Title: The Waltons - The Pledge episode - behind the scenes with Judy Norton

Welcome back to another segment of Behind the Scenes of the Waltons. Today I'm going to be talking about the episode from Season 9, The Pledge. The Pledge was written by Kathleen Height, who wrote numerous episodes of The Waltons, and directed by Larry Dobkin,
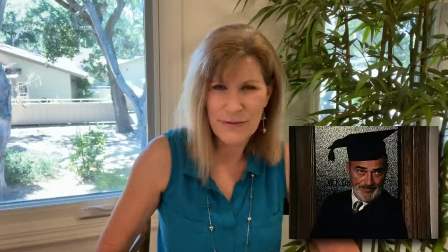(0:14)
who I recently spoke about when I talked about the episode from Season 3, The First Day, when John Boy has his first day at Boatwright University. Larry Dobkin played Professor Goat. In the pledge,
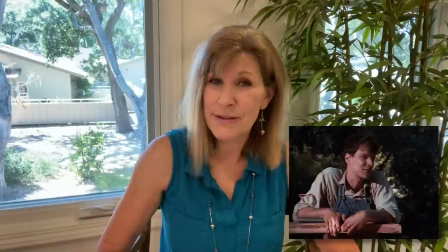(0:27)
Mary Ellen loses Sweet Billy, one of the patients that she takes care of up in the mountains on her rounds as a nurse. This hits her really hard, and she feels inadequate being a nurse and feels that if she were trained as a doctor,
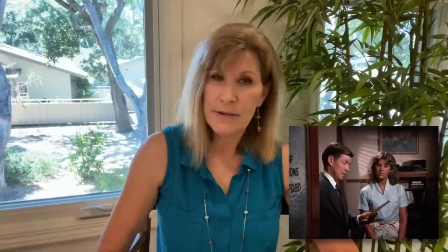(0:44)
she might have been able to save his life. So she decides she's going to go back to school to become a doctor.
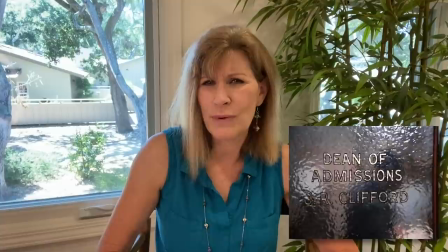(0:52)
this gives her numerous challenges which she has to figure
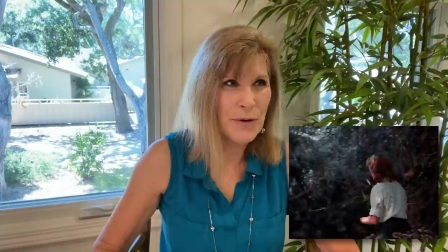(0:57)
out how to address in this episode as you see Mary Ellen on her horse there I am riding around
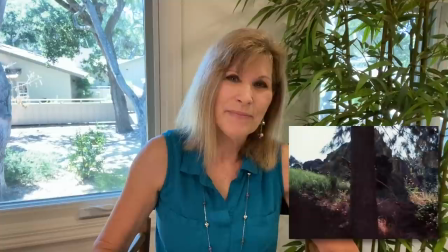(1:03)
theoretically up into the mountains this was on the back lot in the jungle
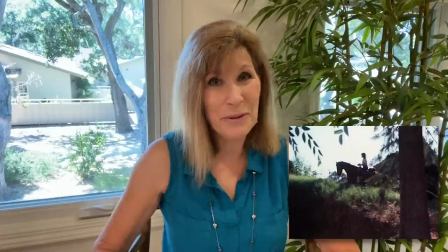(1:08)
area of Warner Brothers Studios so not up in the mountains
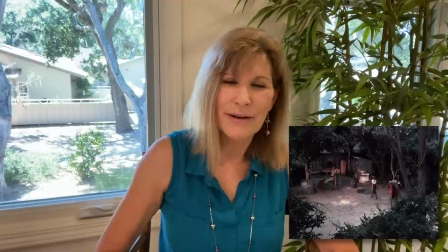(1:14)
particularly at all the cabin where I come across Sweet Billy was also on the back lot of Warner brothers.
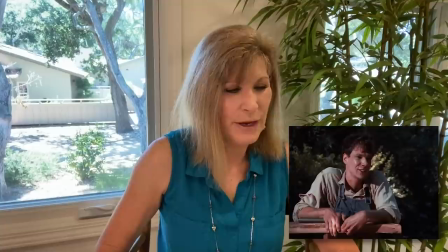(1:21)
Sweet Billy was played by actor Richard Lineback and I recall working with him that he was just lovely, just very sweet and played this role so well. It was such an endearing character that I understand why it really impacted her to lose someone this kind and gentle.
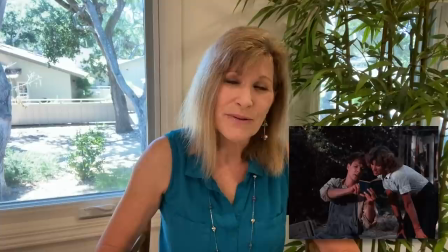(1:42)
Mary Ellen has been helping him learn to read.
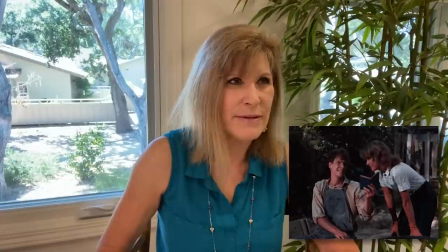(1:45)
So there's a lovely moment here where she helps him with a word that he's come across that he can't quite figure out.
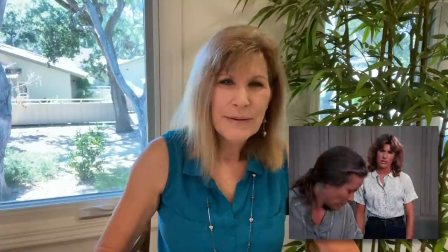(1:53)
Sweet Billy's sister, Roni Cotter, is played by Ellen Gere.
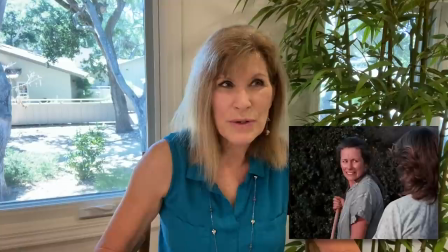(1:59)
This is Will Gere's daughter who appeared both in this episode and in an episode from season one, The Ceremony.
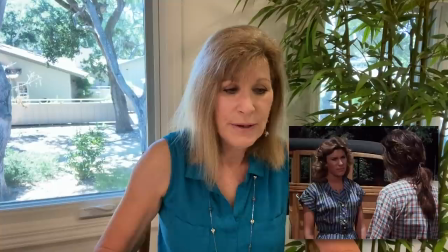(2:06)
So a real joy to have Ellen back on the set working.
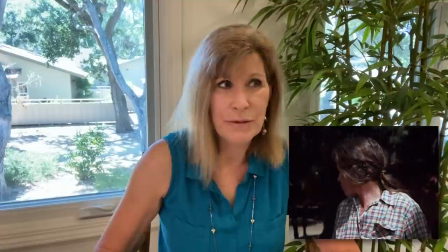(2:11)
And such a very different character from Ava who she played in the ceremony
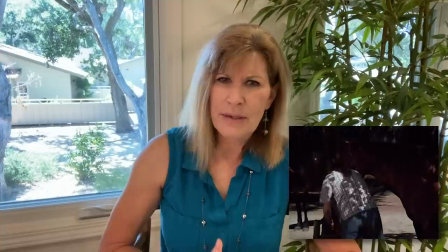(2:16)
but no matter what she did she was always fabulous and I always loved working with her.
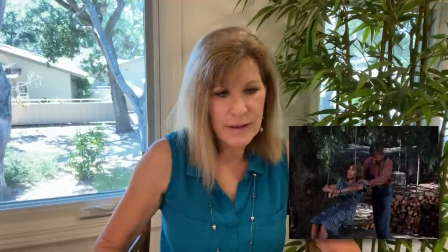(2:21)
She was so present and so spontaneous and her acting choices just always inspired me.
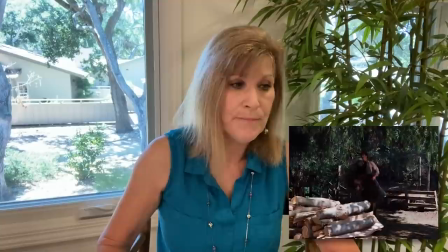(2:27)
In this scene I've been having a just a heart to heart with my father and
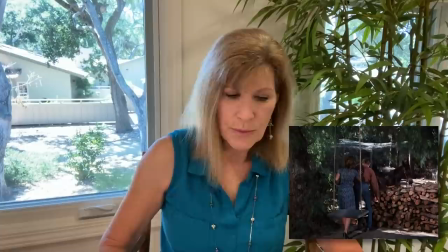(2:32)
then Sweet Billy rides up and is quite ill and takes a fall right off of his mule but you see the way they've shot it where the the stacked wood is between us and where he lands so
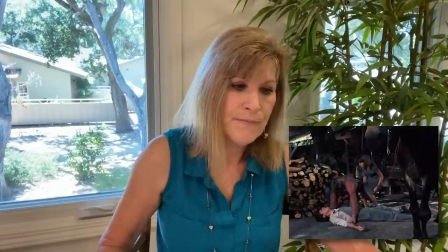(2:45)
they could set up pads or things like that for him to have a much softer safer landing off of that mule. Okay one of my pet peeves both as an actor and in watching shows is commercial breaks act ends that go into commercial breaks because as actors there's always this sort of freeze
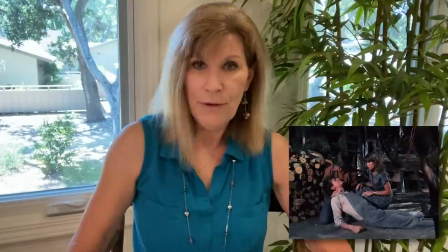(3:08)
of action that happens so here we are we've run over because there's concern that sweet billy has fallen off this new
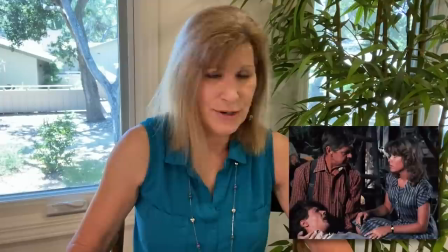(3:15)
one is clearly ill and yet ralph and i are in this awkward moment where we're not really doing anything we're not taking action it's just this sort of pause this dramatic moment before we go into commercial and I always found those so awkward to play and I always feel like they look so awkward when you see them it's like why am I not doing something to help this poor young man but they tend to want it to just sort of have this
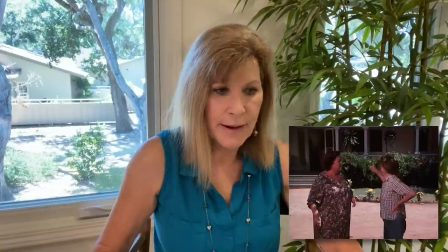(3:40)
dramatic moment maybe you've seen those in other shows as well I love that in this shot here you can see that um Ellen
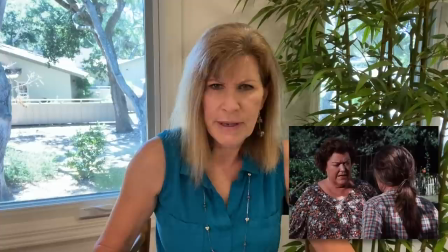(3:48)
has used a leather tie in her hair which I just went oh how perfect because clearly she might not have had rubber bands or certainly not scrunchies like we do today so made perfect sense but it just it struck me as oh how great that it seems so much more authentic to have
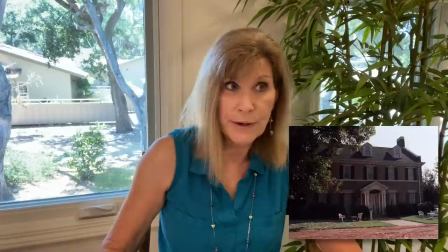(4:06)
made that choice.